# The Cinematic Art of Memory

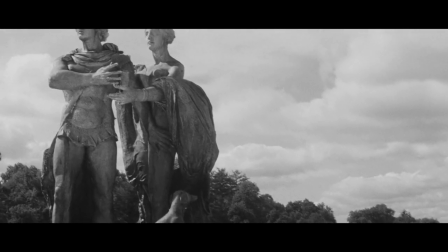The characters themselves appear as though they are navigating a dream, and I've rewatched the film twice for this video,
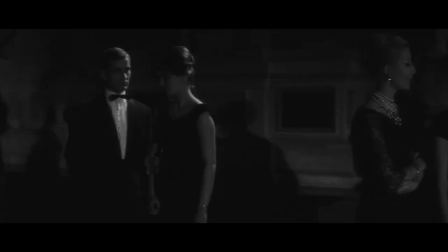and I must admit that when I start the film, my brain immediately assumes we're taking a nap,
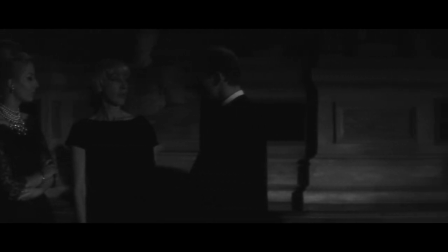which is entirely appropriate because I think the best way to watch this film is half asleep.
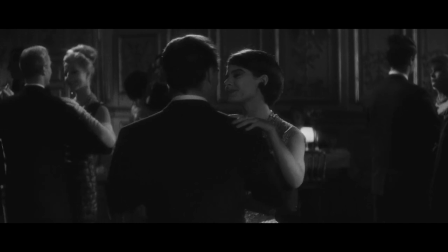It all makes sense if you think you're dreaming it. But what really gives the film its reputation as one of the most
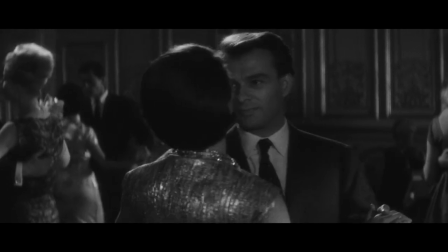cryptic films ever made is its focus on absolute subjectivity.
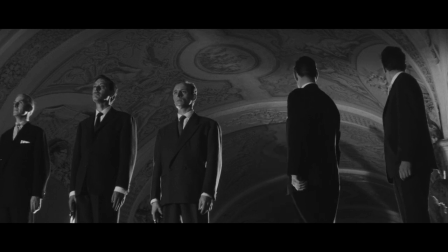Alain Robbe-Grillet, who wrote this film and has written and directed a multitude of other films with similar thematic concerns and atmospheres,
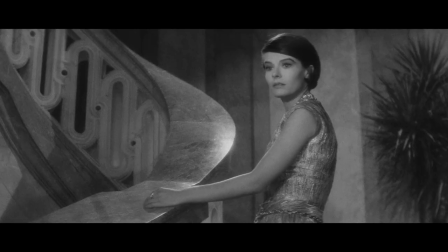sees memory as indifferentiable from the imaginary.
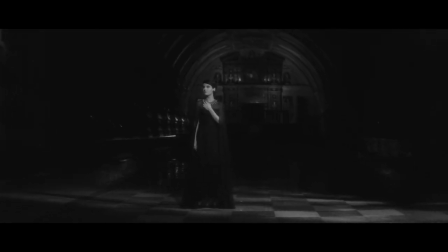A past remembered is a past constructed from one's imagination, and is subject to many potential manipulations and trickery.
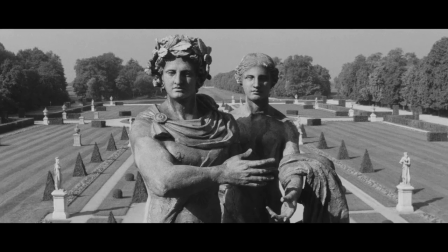As Robbe-Grillet wrote in the introduction of the novelization of the film, the whole film, as a matter of fact, is the story of a persuasion.
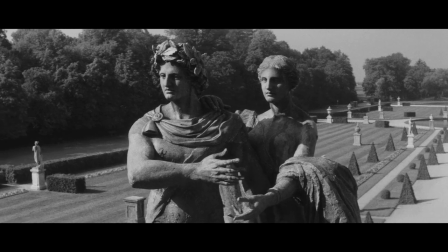It deals with a reality which the hero creates out of his own vision, out of his own words.
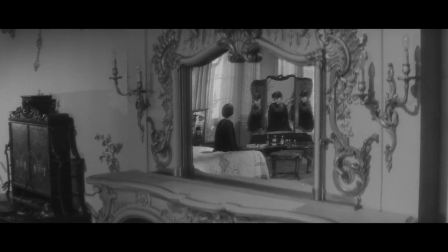A great example is this scene where, after a while, the woman seemingly starts to remember.
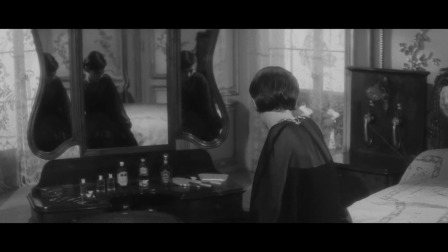When the man describes her bedroom, she continues the description, as if she was slowly being seduced by the man's creation.
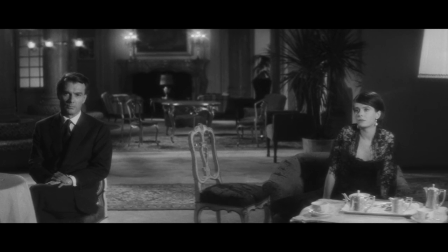The film deals with the most primal method of storytelling, which is the human mind's capacity to construct reality.
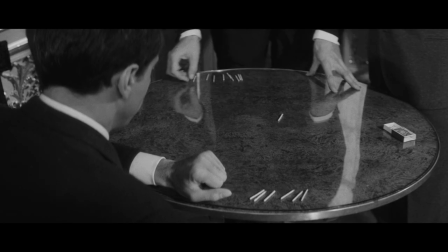After all, our life is a story we continuously tell ourselves,
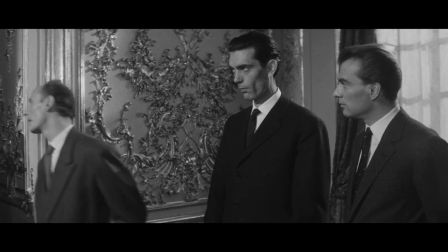and this film is simply an illustration of that inner subjectivity, of that inner process of storytelling.
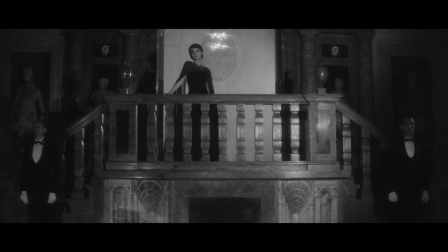But while memory may be a construction of the imagination, it can also be a melancholy or even painful reality.
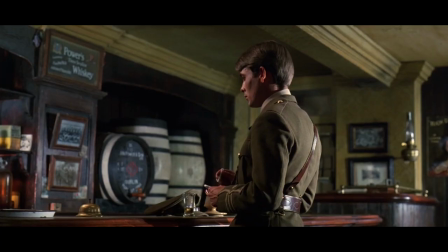In David Lean's 1970 film Ryan's Daughter,
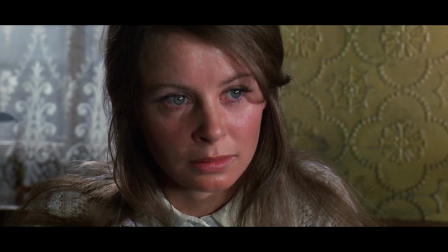the eponymous character's love interest has just returned from war and finds himself afflicted with PTSD.
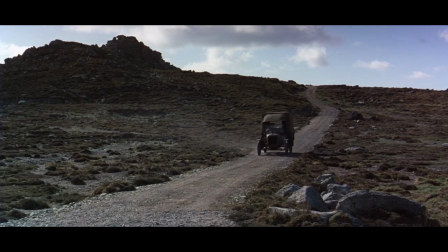And in their first meeting, we find one of my favourite transitions of all time.
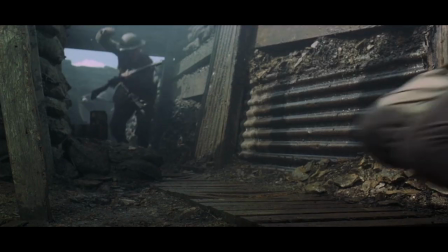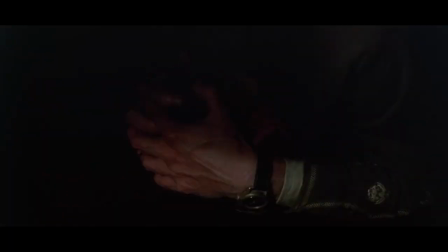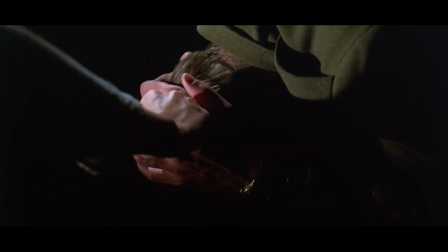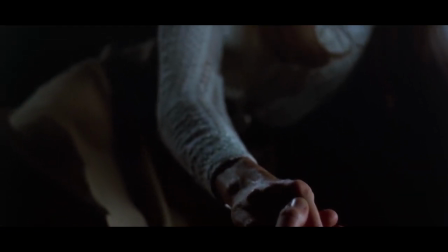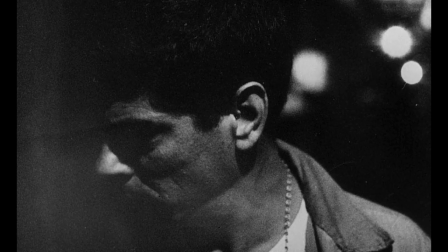Over the years, filmmakers have come across a variety of ways of manifesting the pain of the past.
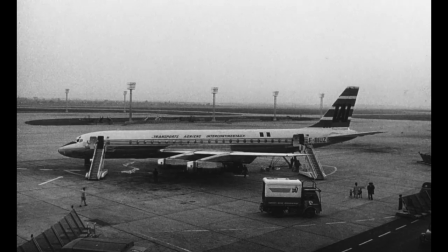In Chris Marker's La Jetée,
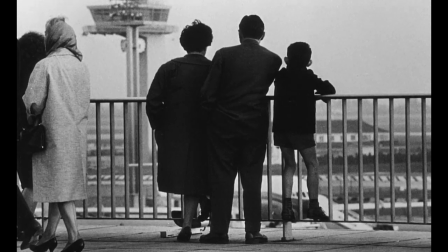a traumatic and singular memory that would scar the main character for his entire life is depicted in still photographs,
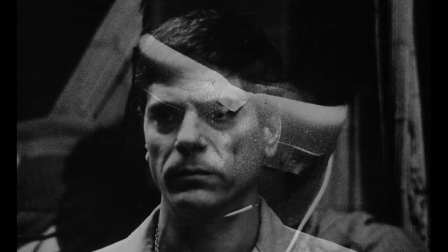an ingenious way of representing the stillness of the past, which finds itself petrified in time, unchangeable.
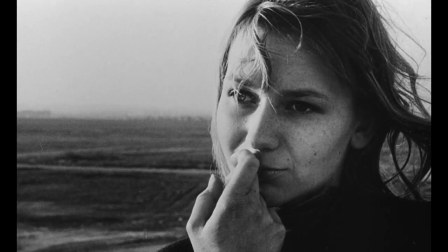And this, of course, makes all the more sense when you reach the twist ending of the film.
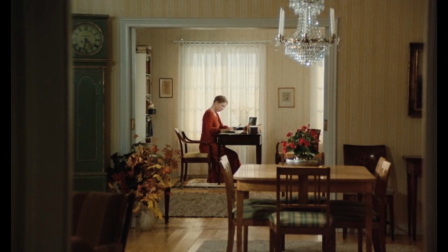In Bergman's Autumn Sonata and Cries and Whispers, flashbacks inform the domestic drama that plays out on screen in the present.
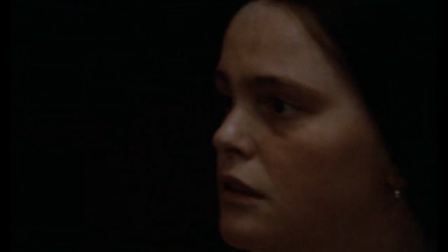The troubled character dynamics are not immediately clear to us and are slowly revealed as
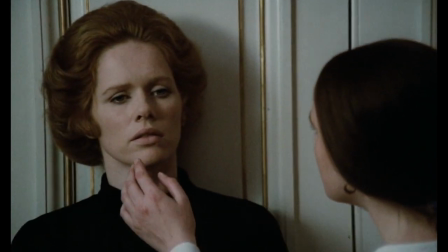the film progresses and we gain deeper insight into these complicated pasts.
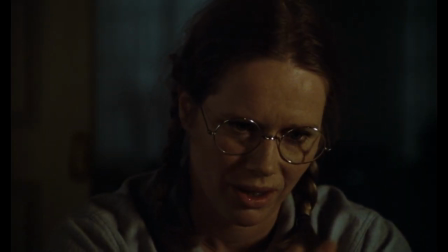These scenes reveal the unspoken truths underlying the family drama, wounds that never quite healed.
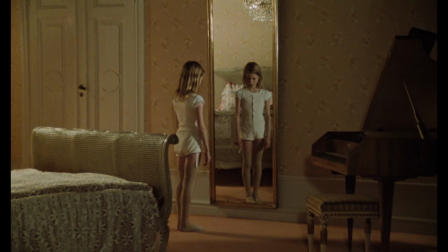In Autumn Sonata, the flashbacks are visually distinct from the rest of the film, presented in unmoving wide shots,
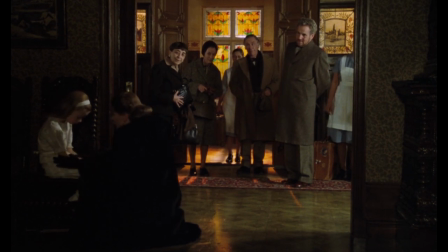evoking a kind of distant, omniscient perspective. These flashbacks aren't personal and subjective.
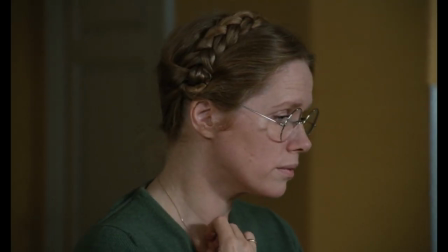They're a cold, dead, unchanging object of the past.
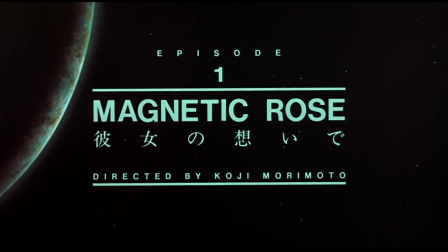In Magnetic Rose, however, the past isn't so dead.